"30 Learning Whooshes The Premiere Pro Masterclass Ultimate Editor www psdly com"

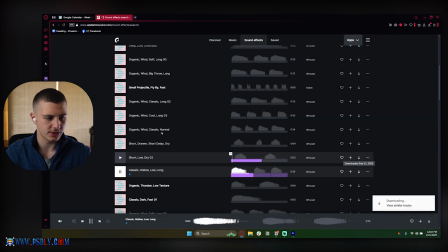12:33 These are slower whooshes. We can also make use of these. So let's go ahead and download these. So these are 3 different whooshes we've just downloaded.
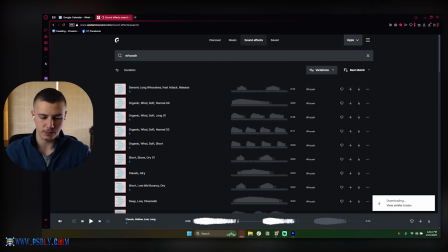12:39 So let's go ahead and give them a try and see how they, kind of match up with our animations.
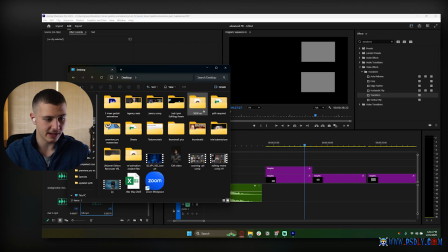12:44 So first thing I'm going to do is I'm going to go ahead and go into my sound design folder, which is inside of this.
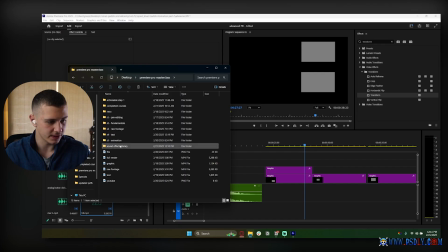12:50 If we go over to, where is it? Sound effects library. I'm just going to add in the entire folder, right? Not just the sound effects, the entire folder. This way it is added in as a bin. So it's a lot more organized. I could double click on this and find all my sound effects here. Now, let's see how we can use our sound effects, right? The best way you can use these is you need to use your source window.
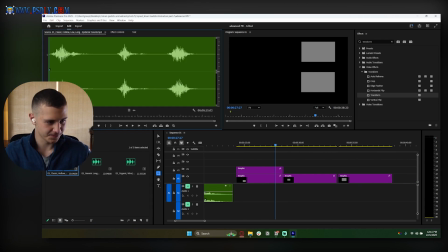13:07 To use your source window is you double click on this. It's going to pop up in your source window here. What your source window allows you to do is it allows you to play through it with your playhead. It allows you to play through it like this. Okay, and it also allows you to select in and out points and extract them. So if I want to drag this in, I can just drag my audio only over here. This is my audio icon.
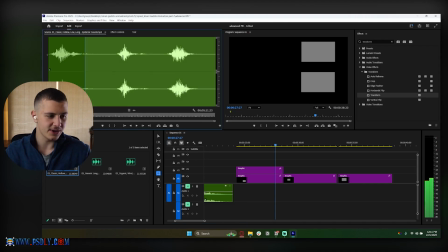13:26 It means it's going to drag only the audio. And so if I click on I, it's going to create this kind of barrier here where the before is kind of like dark and the after is light. And if I click on O, it's going to create another barrier here. So these are called in and out points, and everything inside of your in and out points is a selection.
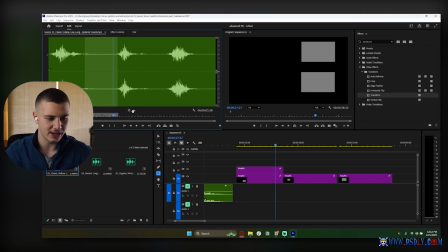13:42 So if I just selected all of this and I dragged it in, I've just dragged in what I have selected. And the way we can use this is if we could place our in point before our sound effect and our out point right after it. Since I don't want to drag all 3, I can drag in just this sound effect alone. Okay, so very simple.
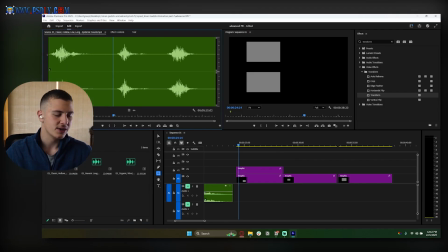13:57 Let's do that one more time just to make sure that you guys, if you want to clear them, just right click and clear in and out. So if you guys want to do that, just double click on your sound effect, go to your wherever the point you want is,
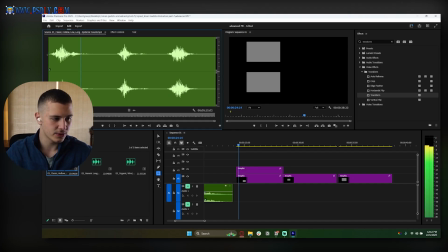14:06 and I'm gonna click on I, and then just move forward until you find the end of the sound effect and click on O,
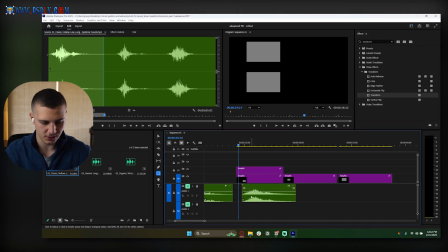14:11 and you're gonna create your in and out points, and you could just drag in this audio like so. With this being said, I want you guys to pay attention to something. So we said whooshes align with movement, right? And if we analyze this movement, if we head back into our effect controls, we analyze these movements.
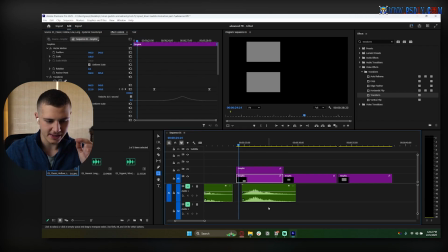14:24 Notice how the movement looks like a wave spiking up, and the whoosh also looks like a wave. So how do you align whooshes? It's very simple. You take your playhead to the point with the most movement, which is right here.
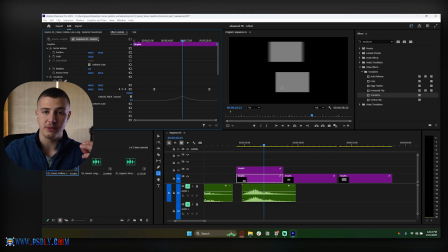14:35 So if you focus on this one, for example, the point with the most amount of movement is at this point right here. And since this is the peak of the movement and the point with the most motion blur, you just align the peak or the most intense part of the whoosh with it like this. The reason this works is because whooshes have a build-up and a end, right? So they have a build-up and an end.
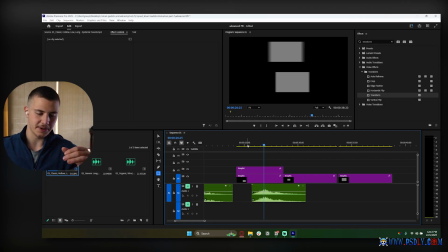14:54 The build-up builds up to the peak and the end drops down from the peak. The peak is the moment which the movement is the fastest. Like a bullet flying by you, you'll hear a build up, build up, build up, and then as soon as it flies by you, you'll hear that, right? And then it just drops down. So that's the same thing that's happening with whooshes. As we build up, we also want to be able to hear that.
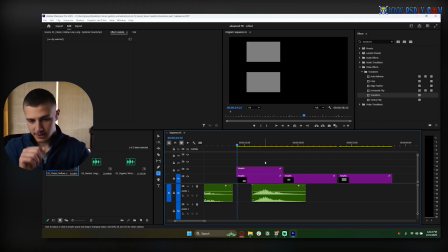15:13 So I'm going to unmute my track so we can check that out. And let's go ahead and watch this. There we go. So now one thing you notice as we're playing through this, let's watch through it. The movement is very good, but this whoosh is definitely too slow. And this is just because I have done a lot of sound design.
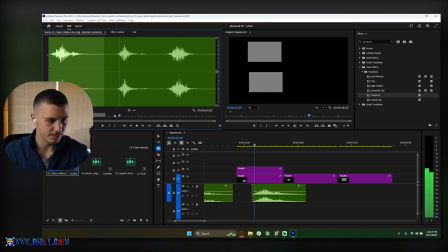15:32 Whereas if you notice this whoosh, for example, this one's a lot faster. So let's go ahead and try and use this whoosh. So all I got to do is double click on this. Let's delete this one. Okay.
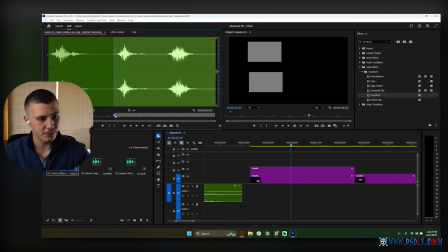15:41 So I just selected it and clicked on backspace. Let's double click here, put the I point before our sound effect and the O point at the end of it, like so. And then we're just going to drag this sound effect in like this.
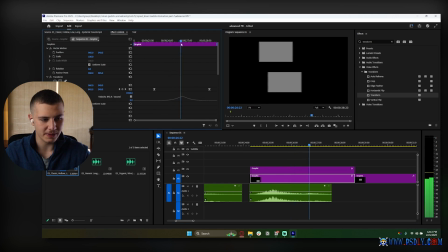15:52 And once again, guys, right, click on your effect controls, find your peak with your playhead or the moment with the most motion blur, and then just align the peak of this, which is right here,
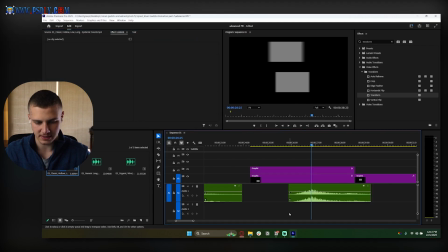16:00 with your playhead like this, right? And let's check this out. That just sounds a lot better. There we go. Nice, super nice. Now, one thing that is confusing me is this top animation. So let's just focus on this bottom one here. There we go.
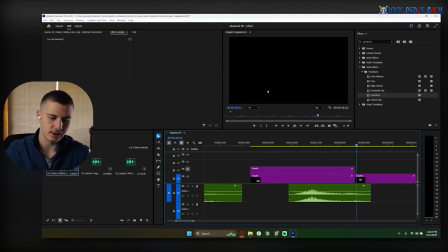16:19 That looks a lot better. Now, if we were going with a more intense animation like this one, we're going to use a different one because now we've got a build up and then we have a big snap. So we have a big point where it's snappy.
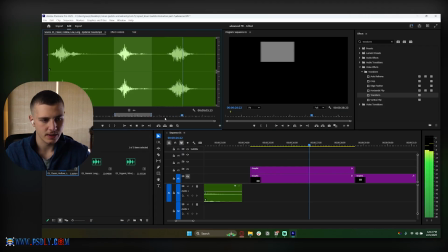16:32 So none of these are going to work because these are all smooth whooshes, whereas these